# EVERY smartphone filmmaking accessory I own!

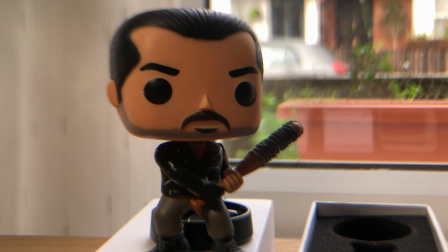Although I did find with this, it's quite hard to get a good focus in the center of your lens with these so i had to shift the lens around
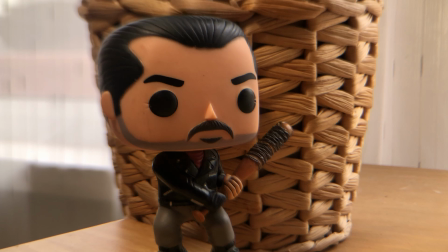a little bit to try and get that's perfect you can see it's much better here and the lighting is better here as well sometimes
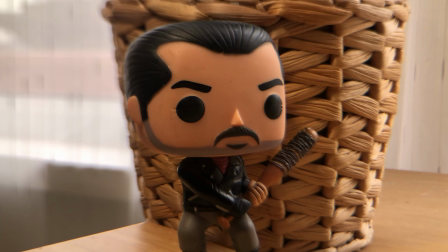telephoto lens do suffer in lower light but here you can see a nice shallow depth of field you've got that central figure right
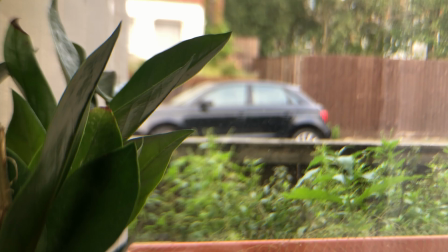in the middle there coming right towards you and again you get things shallow depth of field on the edge of frame as well to add a bit more dynamicness to
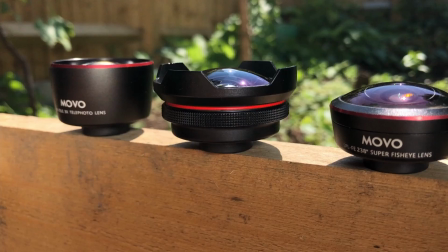your shots as well as you know nature photography and that kind of stuff so these are really good for hobby style filmmaking and photography now we're going to take a
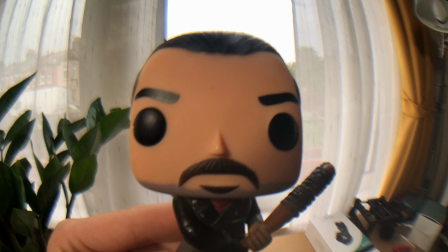look at the super fisheye lens and you can see the quality on this glass is much better than the cheap amazon one obviously
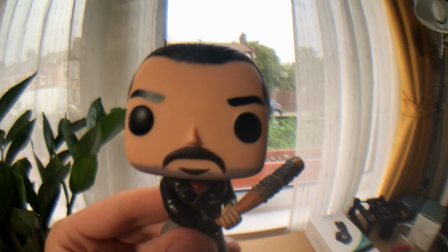these cost about 40 each from movo's website you can see the nice sort around the edges you're not necessarily getting the actual edge of the
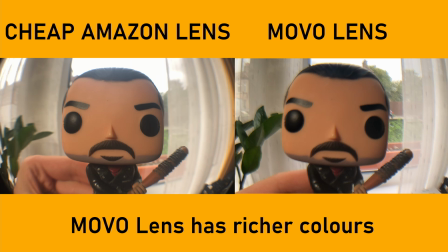lens in shot either which is really good the focus is there it's nice and solid and the coloring the saturation is a bit more where you want it it's not so faded and a bit kind of discolored so you can see on the cheap amazon lens versus the movo lens
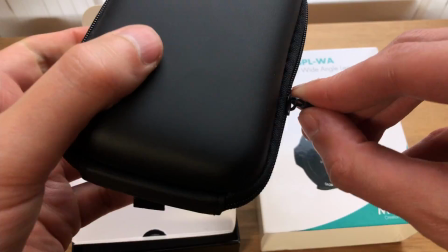the movo lens has richer colours and it just brings it to life a little bit more and makes it more exciting to watch as well.
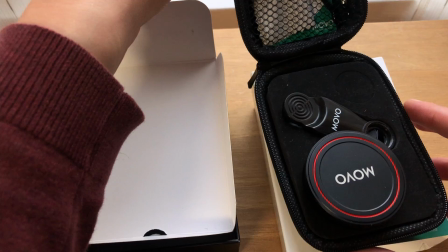With the wide angle lens you get a pouch with it as well so it's stepping up in quality here perhaps.
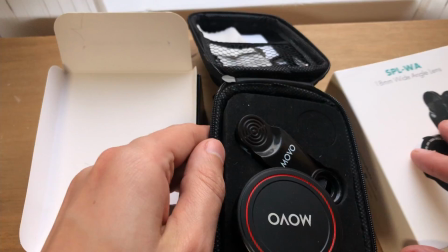It's a fake leather it's not a real one you get a nice little cloth there as well a lens cloth so you can clean that and all your other lenses with it as well and it'll clip that you can attach to your waistband too.
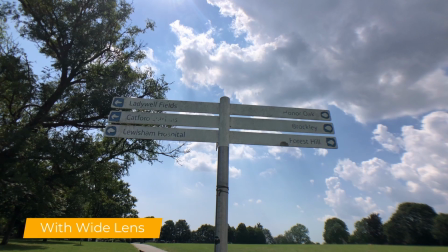But you can see here without a wide angle lens it's a nice shot but with the wide angle lens you just get much more sort of landscape feel to your
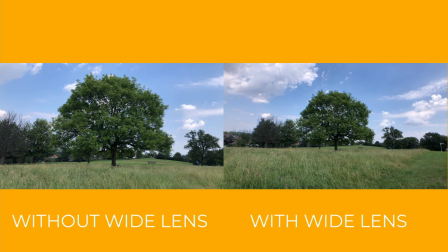shots really good for establishing shots and things like that so you can see the landscape as much more vast with these lenses and
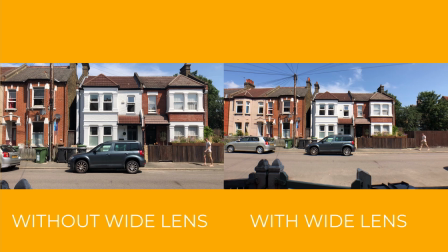when you've got a no wide angle lens on then you're just getting quite a tight shot and you can see here as well if you've got a character walking across screen if you've got the wide angle lens it just makes it look like them having a more of a journey to make rather
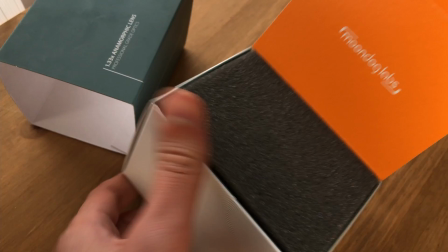than the tight sort of regular lens that's going to make it look a bit less sort of meaningful now my favorite lens is the anamorphic
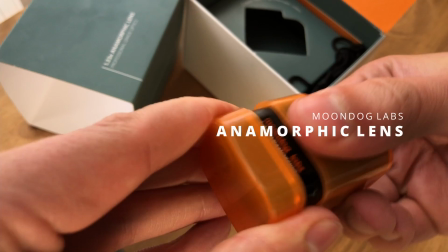lens this one is a moondog labs anamorphic lens for my iphone 8. it is a clamp on lens so it's not one that you screw on and the
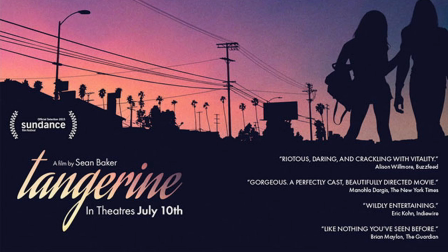reason i got it is because i love tangerine that was by sean baker lovely beautiful shots that he got in here amazing
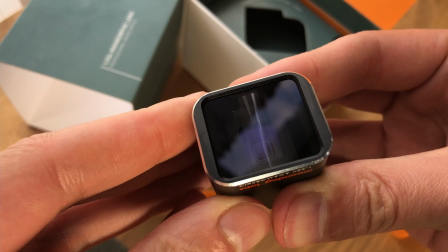film if you haven't seen it i highly highly recommend you do and you can see with this lens you get a little blue flare you can even see it through the
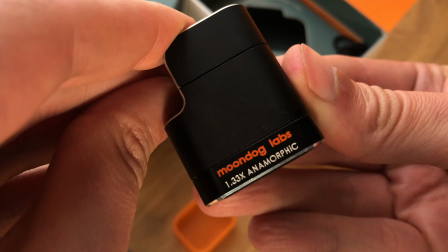lens itself and it is a 1.33 times anamorphic moondog labs lens now on the actual clamp on bit
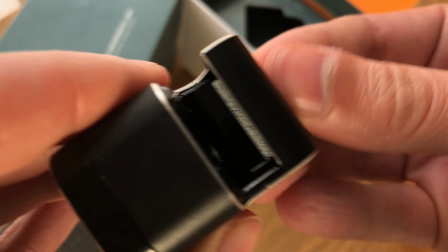that flips out you can see what the model is made for so this is for an iphone 8 and then when you play around with the actual clamp you can see as it tightens
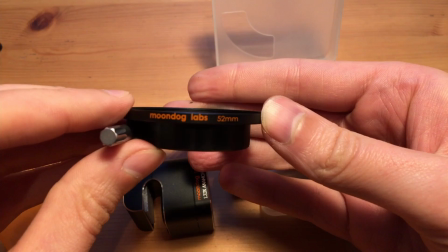up around the phone the little foam sponge kind of comes out to tighten it around the phone so it doesn't move and then it disappears when you open it back up. So how do I actually attach my filters to this Anamorphic lens?
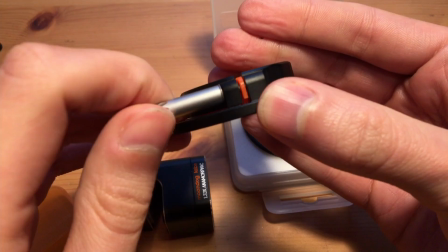Well Moondog make a really nice little tight Anamorphic lens adapter for your filters and that's for both you know bayonet screw-on or
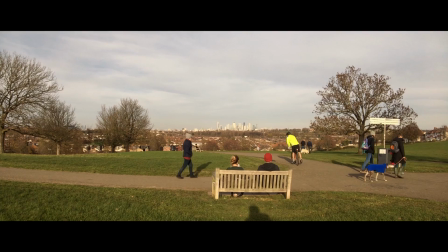clamp-on Anamorphic lenses so you can just attach your ND filters to that no problem no drama whatsoever and you can get stunning shots and it kind of makes everything
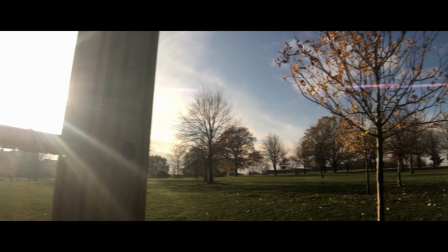look more I hate to say it but cinematic it just makes everything feel a bit more high budget as well you get these nice blue streaks across your
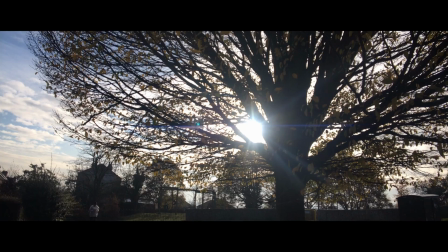screen which everyone loves from the anamorphic lens it's what they're kind of really known for and you can get really beautiful stunning shots with these
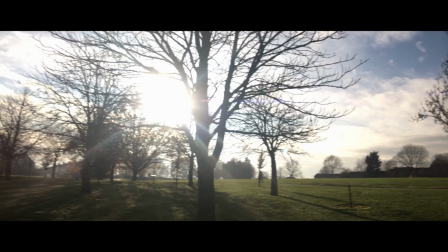and it really adds even to the simplest of shots a bit of high budget high value feel to your film whatever you're filming really
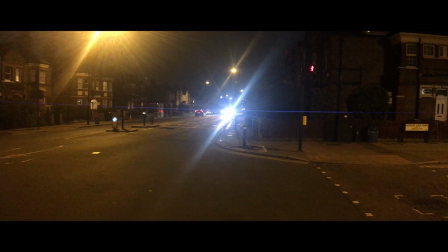the project i also use it on a short film that i made too and you can get these flares as well at night time so they really stand out
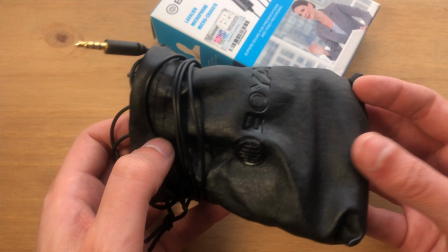now let's go on to sounds this is the boyer bym1 lav mic now this is an insane lav mic it only
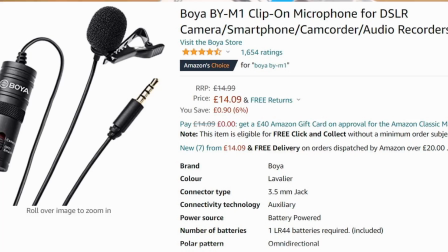cost i believe it was about 15 pounds maybe even cheaper now you get again a little sort of fake leathery pouch but it holds everything in nice and tight and as long
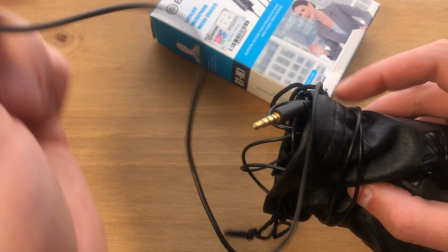as you've got it just in your pocket back i don't see this kind of wrecking or ruining in any kind of way and what's hidden inside this kind of bag is really really crazy this
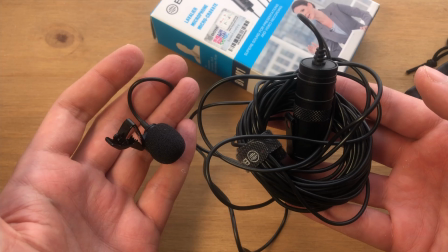lav is a 20 foot wire lav or six meter lav it is an insane length of wire to
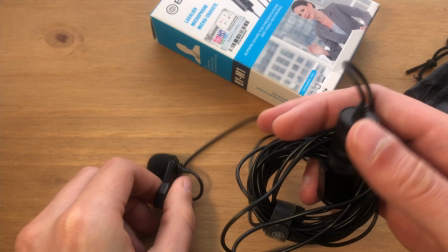use now you probably think well why would i ever want to use that surely it's a bit cumbersome and it kind of is but it's still a really good lav
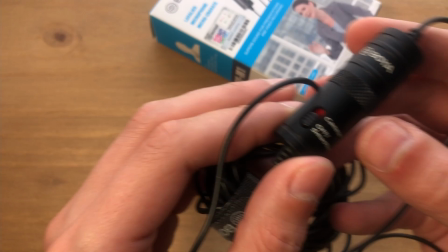you've got the dead cat windshield there you've got sort of a crocodile clip on there to put on your jumper if you think
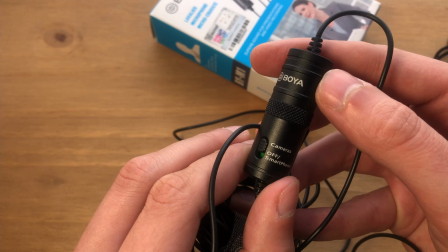interviews that kind of thing and then with the central bit you can see as it's turned off slash smartphone that's when you can use it your smartphone
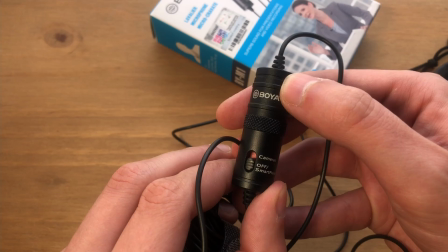and then you can turn it onto cameras so you can use this for dslr cameras as well it's a really really amazing technique that you can